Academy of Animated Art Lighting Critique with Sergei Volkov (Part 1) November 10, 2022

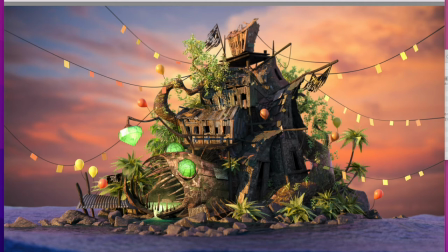[16:50]
And maybe potential, well, sometimes when you swing it to the side because of the glancing angles intensity kind of tend to boost itself without actually increasing intensity but you may look into actually kind of maybe even
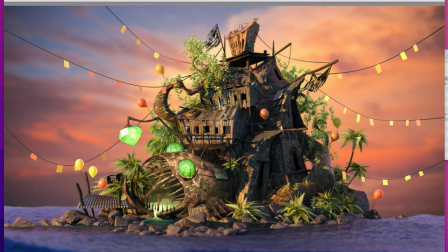[17:06]
boost a little bit of intensity as well i would push the little bit saturation up and intensity but up but also swing it to the side a little bit so it has uh right now you're almost like half of its lead and half of
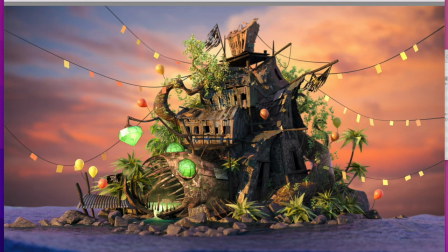[17:20]
it out we almost could maybe allow like one third lead and two third in the core shadow and then you'll have another this slimmer about 20 of this gentle rim from this cloud also spilling in but also color scheme
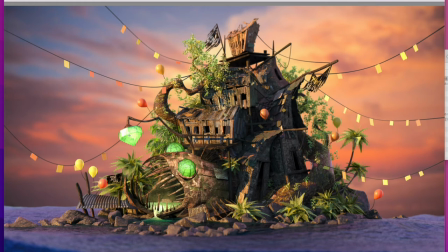[17:36]
would be nice it would be nice saturated strong this orange from the key more like gentle rim also orangish from the cloud and they already have this nice blueish purplish whatever feel and this orange purple and back to
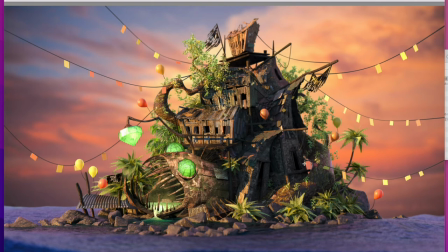[17:54]
a little bit orange it could be nice color color structure and it's this blue also justified because we do PC a little piece of this bluish sky we can assume that somewhere here right above us there may be a blue sky or like bluish sky and that's what I would do with geometry
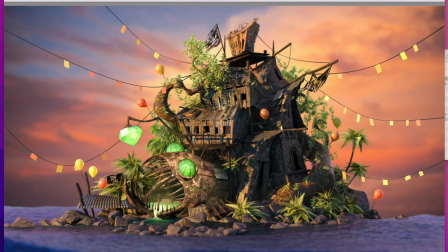[18:13]
and slight shift on them on the light on the lights positioning and color saturation and intensities does it make sense to you yeah yeah but more importantly i'll look at um well
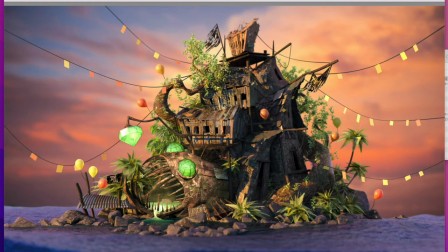[18:31]
quite frankly what you actually can can may make concern is actually if you already have this one big green for this cloud from screen rate from screen um right you may consider another similar light but from the screen left sometimes they call it kick light it's
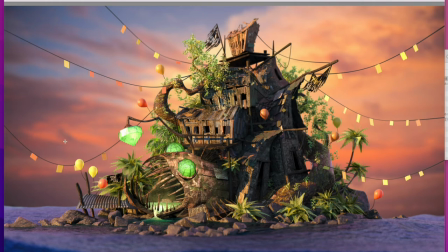[18:49]
usually come on the key side and also maybe try to bring in either some sort of um i would probably still look into the something what we want to reflect in the water maybe some of this more oranges more like orange orange
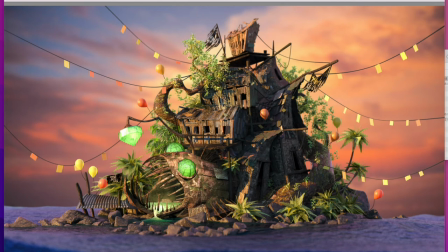[19:06]
situation so it can get slight extra boost and some extra kick or Remy on the side as well but hopefully get some sort of those tricky orangey highlights in the water that will kind of set your what settle
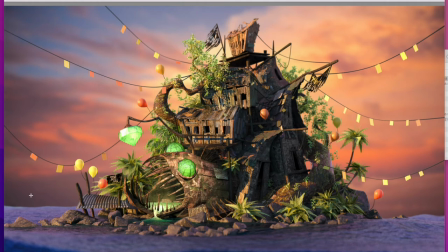[19:23]
your water with their background a little bit better doesn't make sense so kind of like two rims one is strong on the side another one kick from the screen left and maybe is slightly pushing to your key a little bit to the side and boosting saturation a little bit.
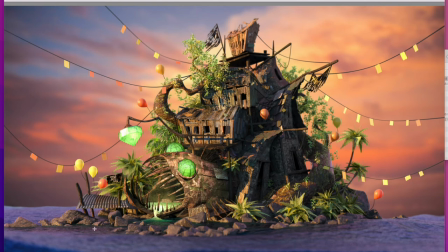[19:40]
Otherwise it's already look pretty beautiful. It's just kind of sewing it all elements together. It would be great. Yeah. Awesome. Thank you. Do you use any like HDRI in here that kind of corresponds to your background sky view or how do you approach it technically? I don't
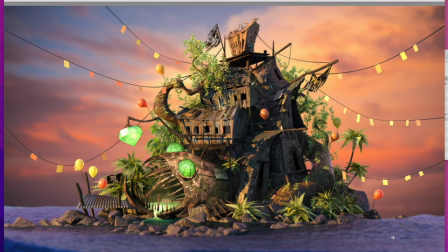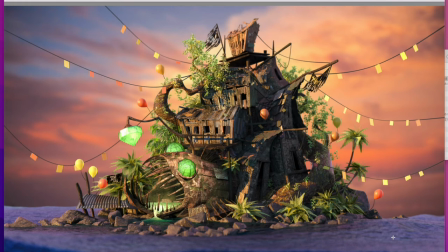[20:16]
remember the exact basically